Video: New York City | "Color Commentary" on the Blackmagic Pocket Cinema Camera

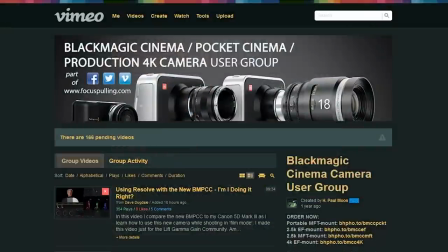Hey, my name is Paul. I'm a filmmaker and also created a user group about a year ago for the Black Magic Cinema Camera when that hit the streets.
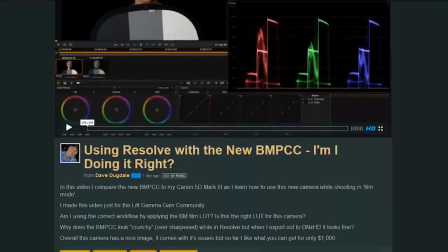It wasn't quite what I needed at the time, but when the pocket came around, I went for it.
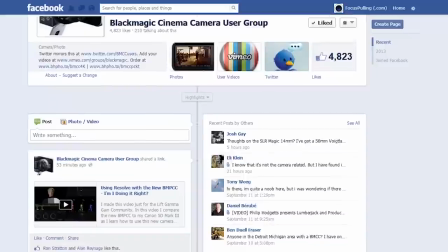So I took an early version of that to New York City and pulled together well under an hour of footage,
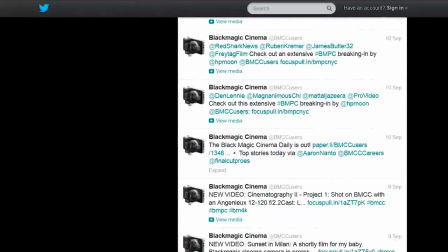but edited that into a seven-minute film that I posted a few days ago.
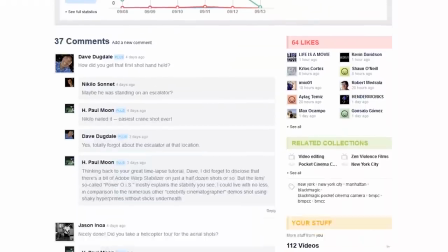And a lot of people have watched it, but one of the things that came up was it would be interesting to see a split screen of
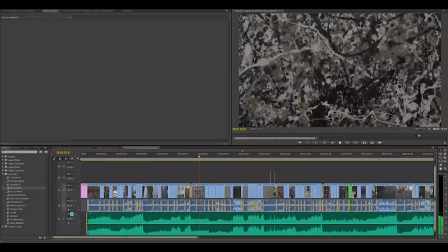literally what came right off of the SD card without any adjustments or looks applied,
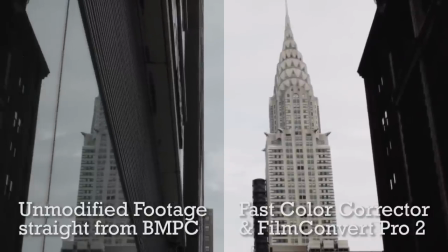and then the finished product that was seen before on the right. So that's what we're going to do.
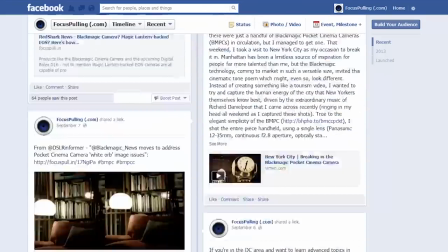And I figured instead of writing a blog post for a blog that doesn't exist yet, I'm still trying to pull together this focus-pulling family.
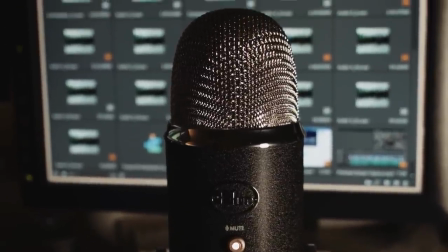it'd probably be faster to just talk while we're looking and that might even be a better way to see things instead of just cross-referencing so here we go we start out in grand central terminal and there's these cool escalators
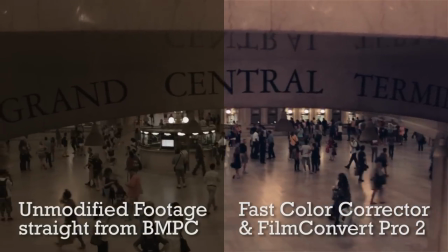off to the side that ended up doubling as crane shots cheap and
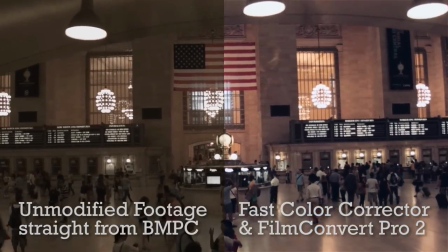easy but the main thing to see here is orbs so if you look in the background on the left you'll see a flash once and then twice
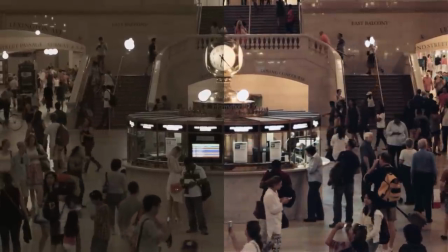and on the back wall those are supposed to be Apple logos but what happens is all the highlights they get blown out in these really flat
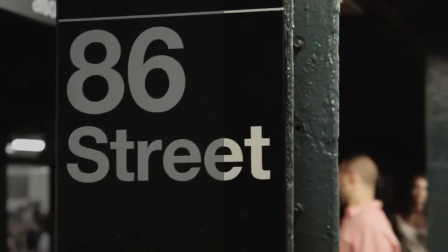discs and so you know the word is that we have to send in the early pockets back to black magic for calibration which I'm not looking forward to the
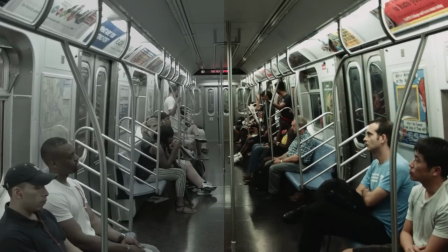lens that I'm using for this whole thing is the Panasonic 12 to 35 millimeter continuous f 2.8 and when you go down to
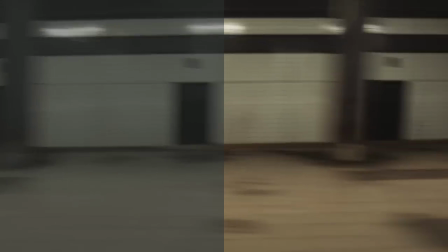35 millimeters like this you get really nice shallow focus which surprised me but
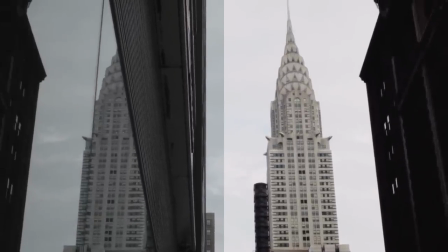also that power ois is really important I mean it's it's impressive how much
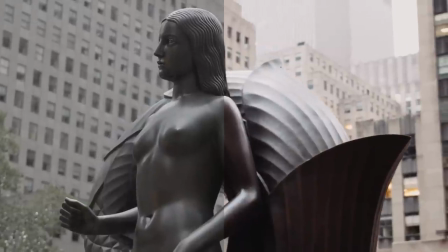it stabilizes the shots like this one in particular here and in the next
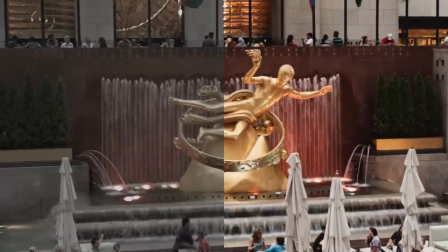couple I did add adobe warp stabilizer I mean I went down from
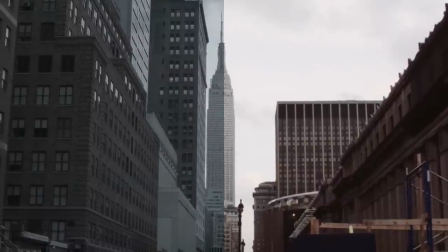the default of 50 down to 10 for a more natural look but you know that came in handy but overall I think compared to a lot of the hyper prime footage that we've seen.
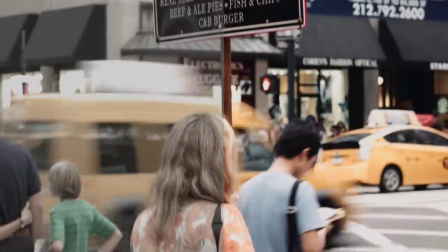I think it ends up being kind of the Achilles heel of the Black Magic Pocket if you don't stabilize it right because it's just, you know, headache inducing sometimes.
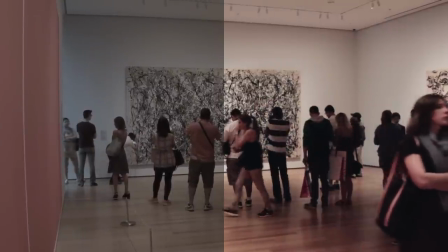Heading now into the Museum of Modern Art, you really see the value of the form factor of the Black Magic Pocket cinema camera because it's so discreet.
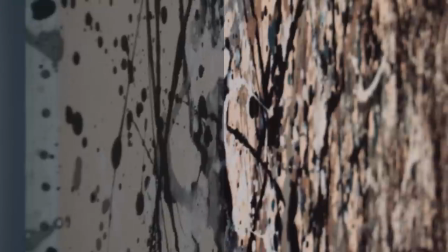I mean, this is a place where if you pulled out a full video camera, I mean, it just wouldn't fly.
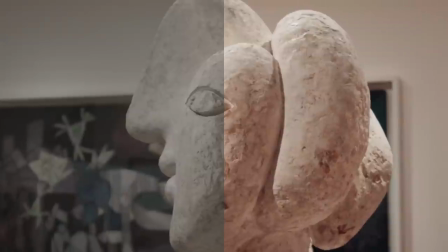That was some Jackson Pollock, and then here we have a Picasso sculpture, more warp.
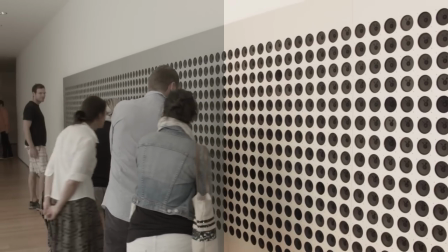A soundings exhibit. The first time they had a full curated sound art exhibit.
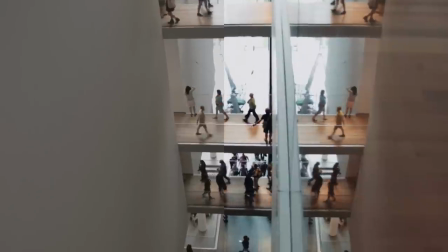But you have these really wonderful atrium spaces.
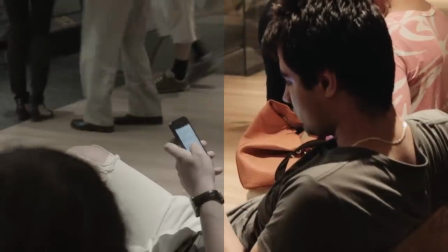This is a really long shot in the main atrium, so I broke it up with these people playing with their cell phones, kind of a nice contrast jump cut.
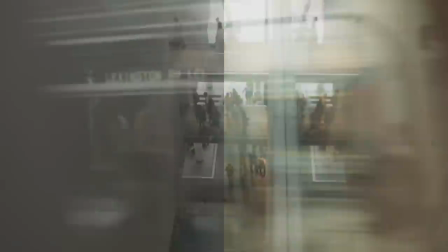And coming back to the shot, it just keeps going and going.
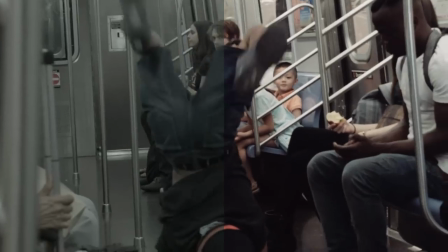There's quite a few floors in that. But then cutting back to this, this kid was just amazing.
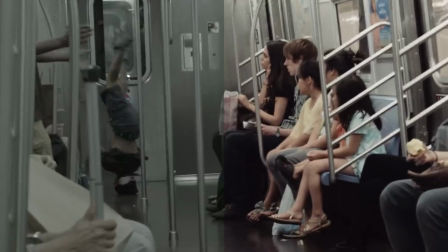Those are jump cuts as opposed to frame drops, though I got plenty of those that you're not seeing.
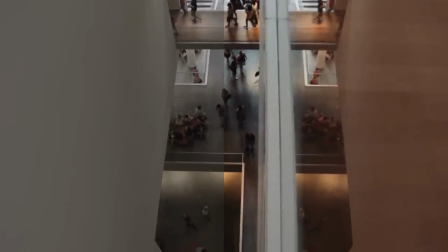But finally coming back to the atrium again, I threw in a few flashes of my favorite painter, Ivan Albright.
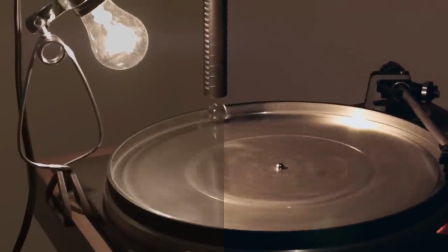Once we get to the bottom, we go back to the soundings exhibit, and with this split screen, you can really see how hard it is to nail white balance,
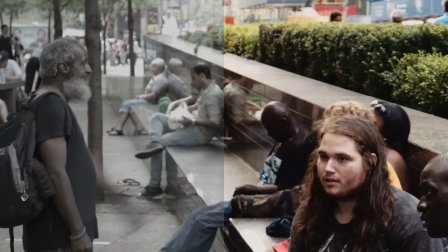but then how much you can also fix it in post because there's all that latitude in the black magic footage but back outside we're
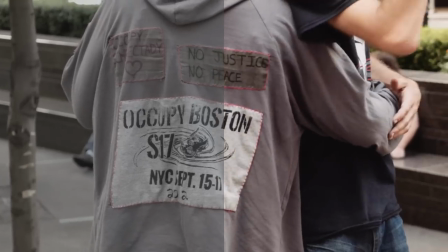at zuccotti park here and that was the center of the occupy movement and there actually are some stragglers still there making some
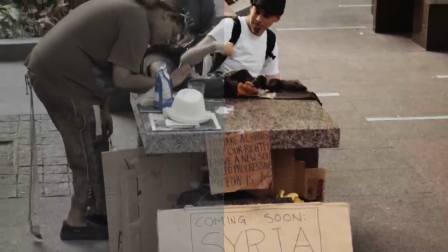noise i spent a lot of time documenting them around the world and it's a kind of an experimental documentary that i'm going to pull together someday